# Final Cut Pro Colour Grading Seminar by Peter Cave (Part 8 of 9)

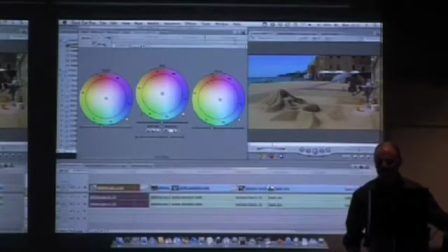0s
Same thing. I can go back to that first clip and you can copy two clips forward with this number two icon.
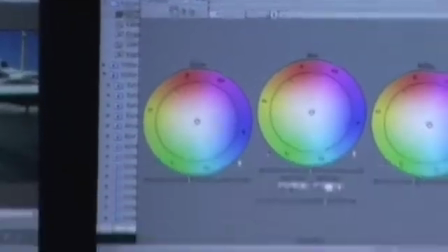8s
So now I've copied it up into that one. Same thing, I can make my adjustments.
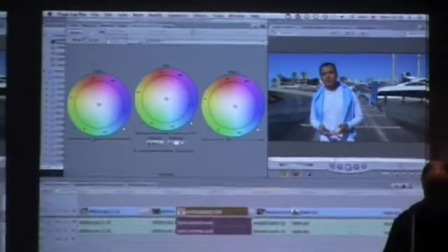17s
Get it close.
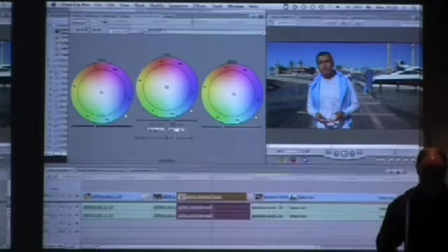If I wanted to make that look like a slightly warmer day, two choices. You can either warm up the white point or you can use the mids. The mids will affect skin tones,
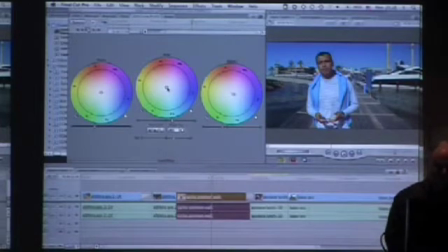35s
so you can get into the area of correcting where you've got dual light sources. You might have, you know, like someone standing next to a window is going to have natural light from one side, artificial from the other.
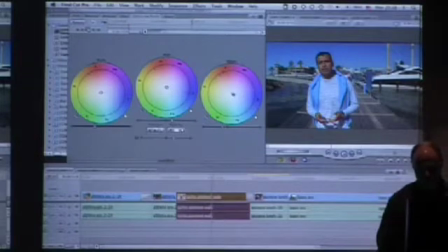49s
You can start to deal with that mid-range. You can also use the white point, which is like pretty much like balancing a camera. So I can push the white point into the warm area. And you'll notice how it starts to, I don't know if you can see this, but it starts to pick up the colours in the background, like the buildings in the background.
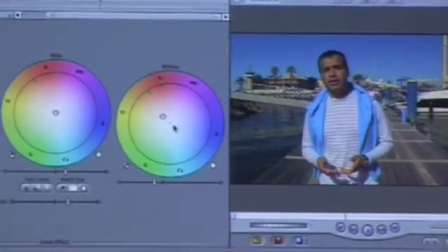68s
You can get a bit of the yellow out of them. And it doesn't affect the skin tones too much.
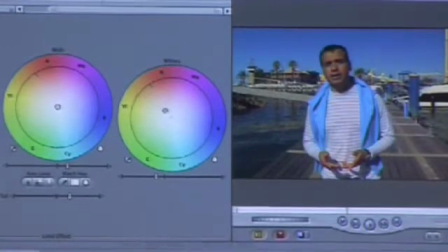76s
Now you can go really extreme if you want. You could go all the way up here.
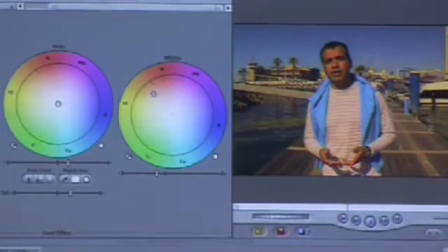83s
Now, where that can be useful is to sort of get into the world of what I call a more creative grading, where someone says, oh yeah, but this has to match with a sunset shot. You know, we want this guy to look like it's afternoon, even though we had to shoot the guy in the morning.
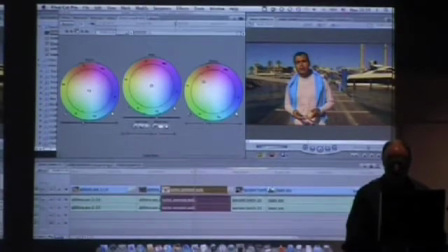99s
So here's a way of doing it. Here's a way of getting into an area where you can change the perception of the audience. You can make people believe that that was a sunset. Sunset's going to be a very warm colour in the white area because the white, anything white's going to reflect a hell of a lot more colour than any other colour will.
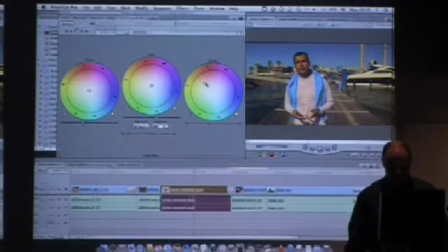119s
So that's going to be the way you would do that. However, you can use a combination of the mids. They overlap. They're kind of like this overlapping between the way the mids and the all these things work, so that in combination you can juggle them.
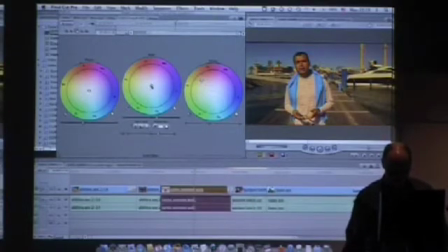133s
So for example, I can push that really warm and then go the exact opposite, 180 degrees opposite with the mids.
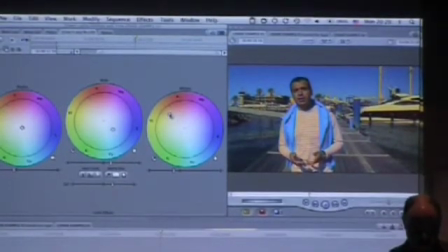143s
And you can start getting some sort of slightly surrealistic effects. When you've got camera balance problems, this is kind of the way to do it.
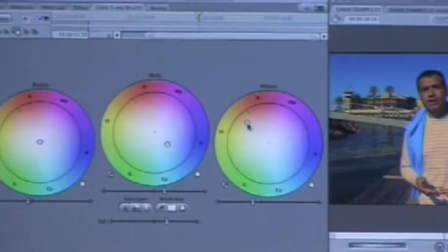151s
Because camera balance problems generally mean that the sensor in the camera hasn't picked up some of the colours you're trying to get back.
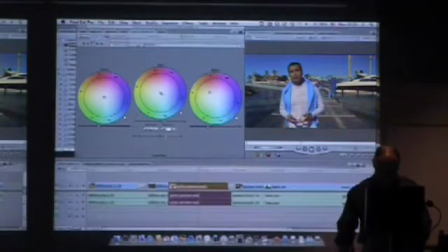160s
So you can go the opposite way. I can push the mids up into the warm area and then make the push the whites back out into a sort of neutral blue. So the whites are white,
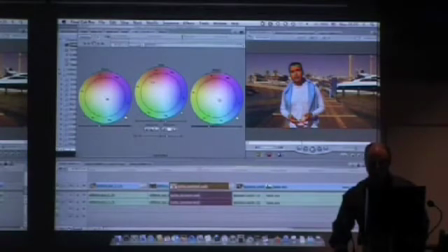180s
and I can pull the black level into a bit more into the blue to stop that overlap effect affecting the blacks, and then I can desaturate a little bit.
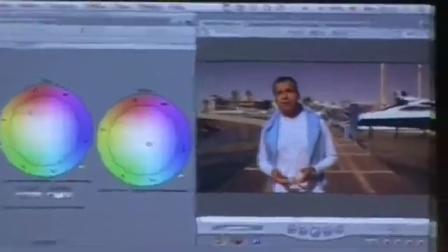191s
And you know, you might want to use a look like that for a promo kind of look, where it has to look, or a play off into a break, or just something a bit different.
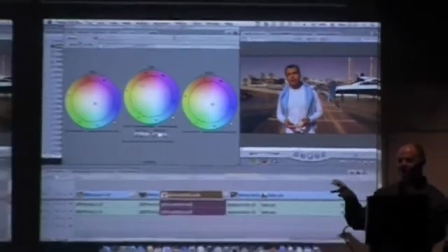200s
It allows you to get into a world of sort of keeping the white and the black very neutral, so there's a true white and a true black in the picture, and then mess with the middle of it.
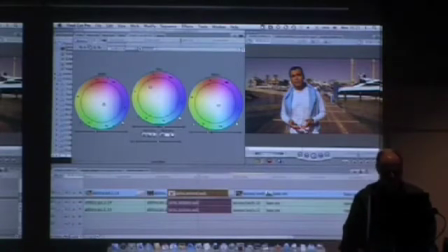210s
So experimentation is a wonderful thing, because you know, you don't really know what the limits are. And my basic philosophy for anything to do with visual arts is to either be really subtle or to be way over the top, because anything in the middle is kind of wishy-washy as far as I'm concerned.
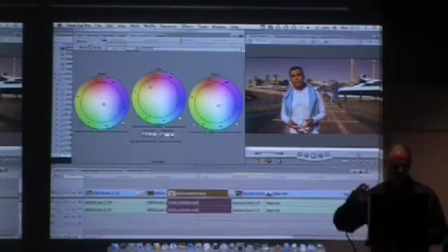228s
You know, I like really strong colour and strong effects. But if you're not doing effects, then I reckon it should be subtle, so that you kind of don't, as an audience, you just don't see it. You just absorb this program that's coming into your head, and the look of it just happens and you don't question it.